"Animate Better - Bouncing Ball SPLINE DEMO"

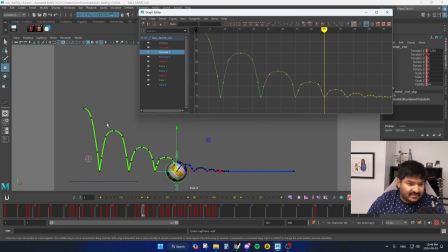16:33 I think I'm done fiddling around with the spacing of my hang times. So they look like this right now. Let's hit play. Cool. Love it.
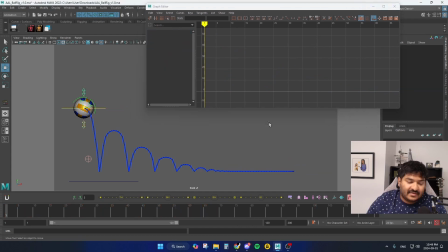16:45 Let's go into squash and stretch land. So the cool thing about this rig, like I said earlier, let me go perspective here,
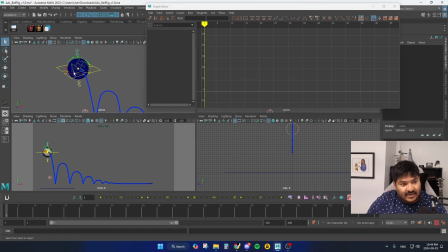16:55 is that they have this red controller that moves the squash and stretch.
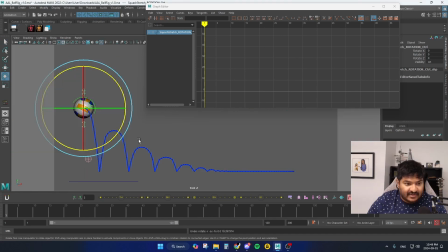17:00 And that's super important because as we're traversing, that squash and stretch angle is going to change. When I'm squashing, it's not going to be a vertical squash over here. It's not going to be like this.
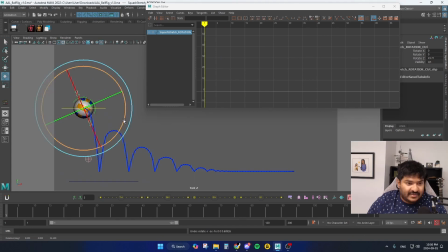17:14 It has to follow the trajectory of the ball, which means I need to take the red controller and just tilt it a little bit that way. Hit S to key it. And here you're going to frame by frame this part.
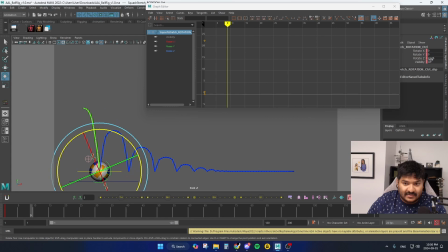17:27 So once I hit the down on frame 9, I should zero out the red circle. So the squash and stretch controller is right above. And then when you go one frame before, just make sure that angle is still pointing towards that trajectory.
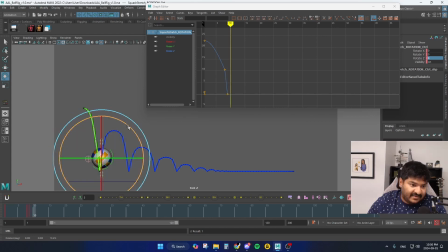17:42 From the past, we bounce, and then afterwards we tilt it towards the new arc over here. And then we just kind of watch it frame by frame, still favoring that angle.
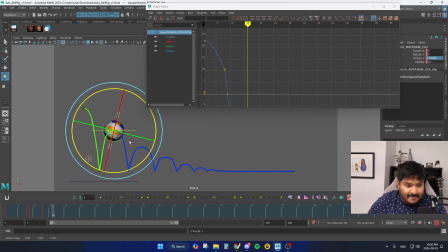17:57 And during this hang time part, I'm going to rotate it the other way. I'm going to keep it that way up until the down where we zero it out. And then after the bounce, we rotate it towards the new one, and then you just rinse and repeat.
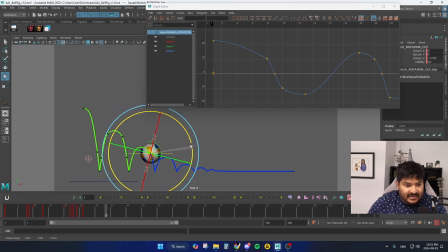18:17 So as we go through that hang time, we rotate the other way. One frame before the down, same thing. Get to the down, zero it out. Like I said, very mechanical, but super necessary.
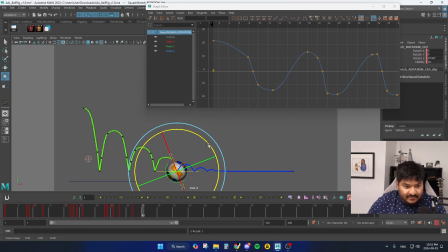18:34 Rotate the other way. Here's the down, so one frame before. Give it a little wiggle towards the previous arc, zero it out, new angle. At this point, I think there's not going to be any more squash and stretch. Let me see.
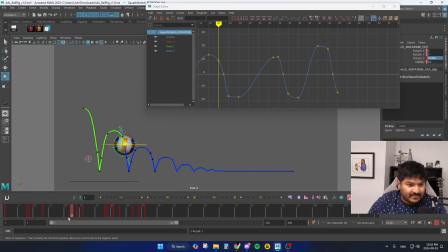18:51 Yeah, probably not. Because you're not going to be squashing and stretching every single time. You're only really doing it because the ball's pretty high up. And once you hit the ground, you squash, get out of it, squash again, gets less and less and less. Just like the apexes of these bounces that are getting smaller and smaller and smaller,
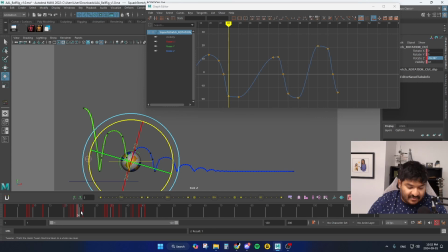19:10 the squash and the stretch is also going to get smaller and smaller and smaller through time. So probably by frame 45, you don't even need it anymore. So I'm going to delete frame 46, just keep it zeroed out after the fact.
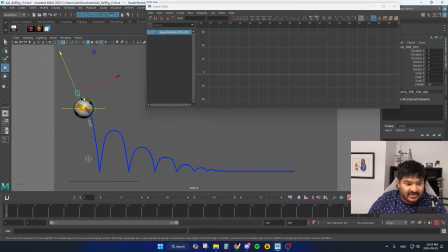19:25 Now we can go in and start building in squash and stretch. So squash and stretch needs to be felt. It's not something that should be seen at all. As an example, we don't want to have just a key on frame 1 and then on frame 8 before the bounce, you don't want to stretch like crazy because the computer is going to
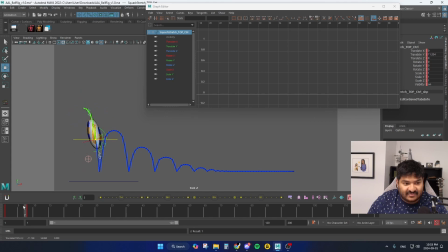19:44 interpolate that data and it's just going to look really elasticy and weird. So in order to feel it and not see it, you have to really control that spacing. For me, I like to work backwards. On the squash frame, we squash. One frame before, we stretch.
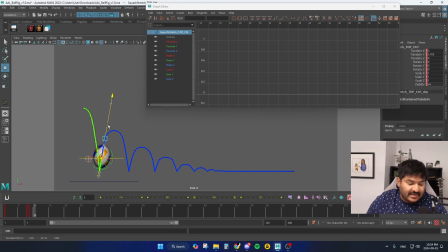20:02 One frame after, we stretch. And you want to make sure that you're preserving the volume. You don't want to squash the ball like that. The ball's default scale is this. So this is like crazy, crazy. You'd want to keep it relative to whatever this shape is.
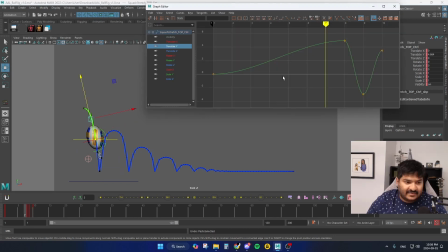20:21 Preserving the volume is really important. What I like to do is to make sure that the ball stays a ball for as long as I can, and then when I need to stretch it, I'll do it on really fast motion to hide it. And I think during this hang time, because the ball isn't really moving much, you see how it's deforming already?
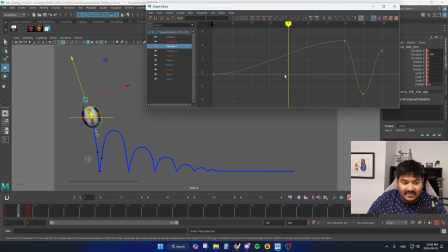20:41 That's kind of crazy.